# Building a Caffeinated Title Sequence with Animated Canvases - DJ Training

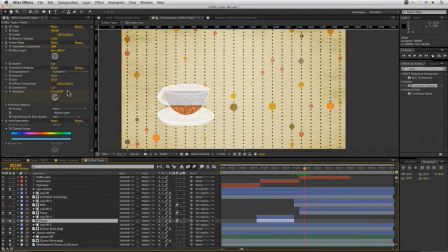20:46 But we'll do the same things we did for the water. Paste those three in. Remember to put the tiler at the top. And we'll reset the hue and saturation there.
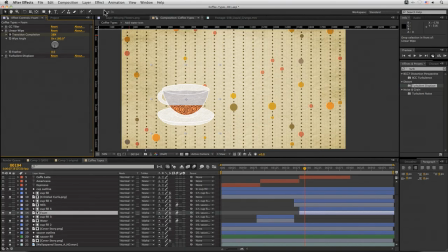21:05 In fact, I'll get rid of that because all I want to do with this one is make it a bit brighter. So let's come to our curves and just push that up.
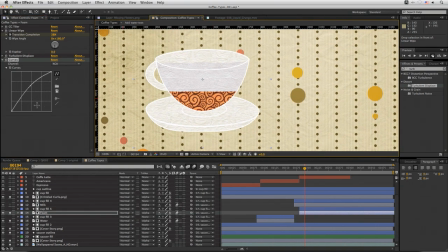21:16 Now I want to get it so that it's white, but also so that there's still a distinction between our cup and the milk. So we've got the foam. Actually, the foam itself, we can probably have that white. Don't want to blow anything out.
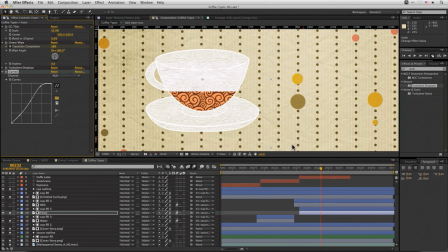21:38 That's a nice white there. Cool. But as the foam comes up at the end, so does the milk. So let's swap that milk out as well. We'll actually take the same texture as we had with the foam, and we'll take that on the milk.
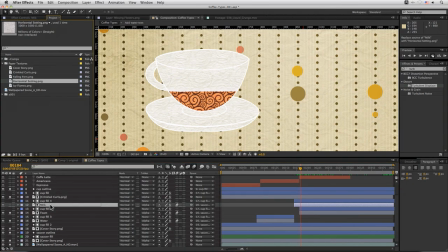21:57 Just need to remember to have that selected first, then Alt, drop down to replace. So now if we take a little look, we should have a milk texture. Let's turn that on so we can actually see it. Where's our milk texture?
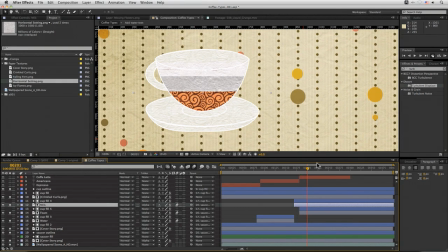22:14 There we go. That's the grey one. Perfect. So the milk texture comes in and then the foam pops out on top. So again, we'll take the effects that we had before from the foam.
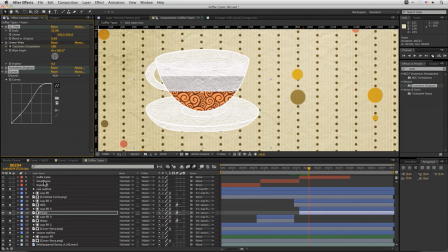22:31 So the tiler, the turbulent displace and the curves, and we will paste those into the milk. Remember to put the tiler on the top. And let's now reset our curves here and get a decent or different color going on for the milk itself.
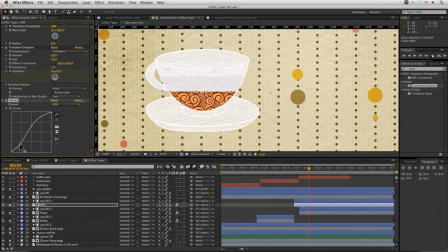22:54 So we can see these are two separate entities, and the milk is going to be a lot flatter. So our turbulent displace, we can turn that all the way down, back down to 5, and the CC tiler.
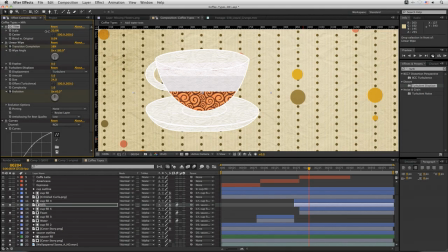We can take that down as well to 22. So we can see that this is,
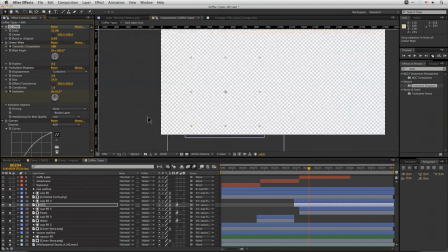23:25 it's still the same basic texture going on, but now even if we're looking at it from a distance, we can see we do have
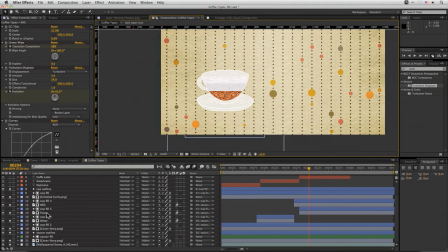23:35 separation going on between the three elements. Actually, with the foam, let's come back and maybe make that even brighter. There we go. And the milk we can probably also make a little bit brighter to take it away from the cup.
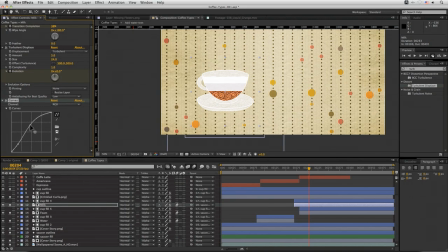Cool, so now we can see we've got coffee, milk, and foam.
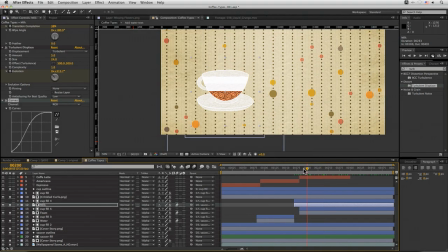24:11 And as we change from a cafe latte to a cappuccino, we can see the milk goes down and the foam level goes up.
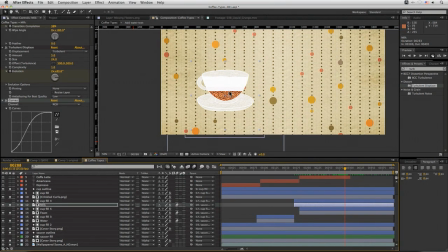24:23 Actually, the amount of foam goes up, the foam level itself stays the same. I can also see that our coffee amount is probably a little bit high now, so we're riding a little bit high on the coffee. So we'll just come back and we'll swap that out quite quickly. Go up, find our
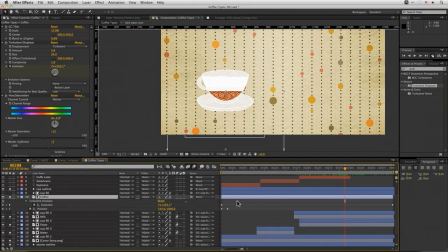24:41 coffee layer here, hit U to bring out all the keyframes, and I can just take this down just a wee bit. Boom.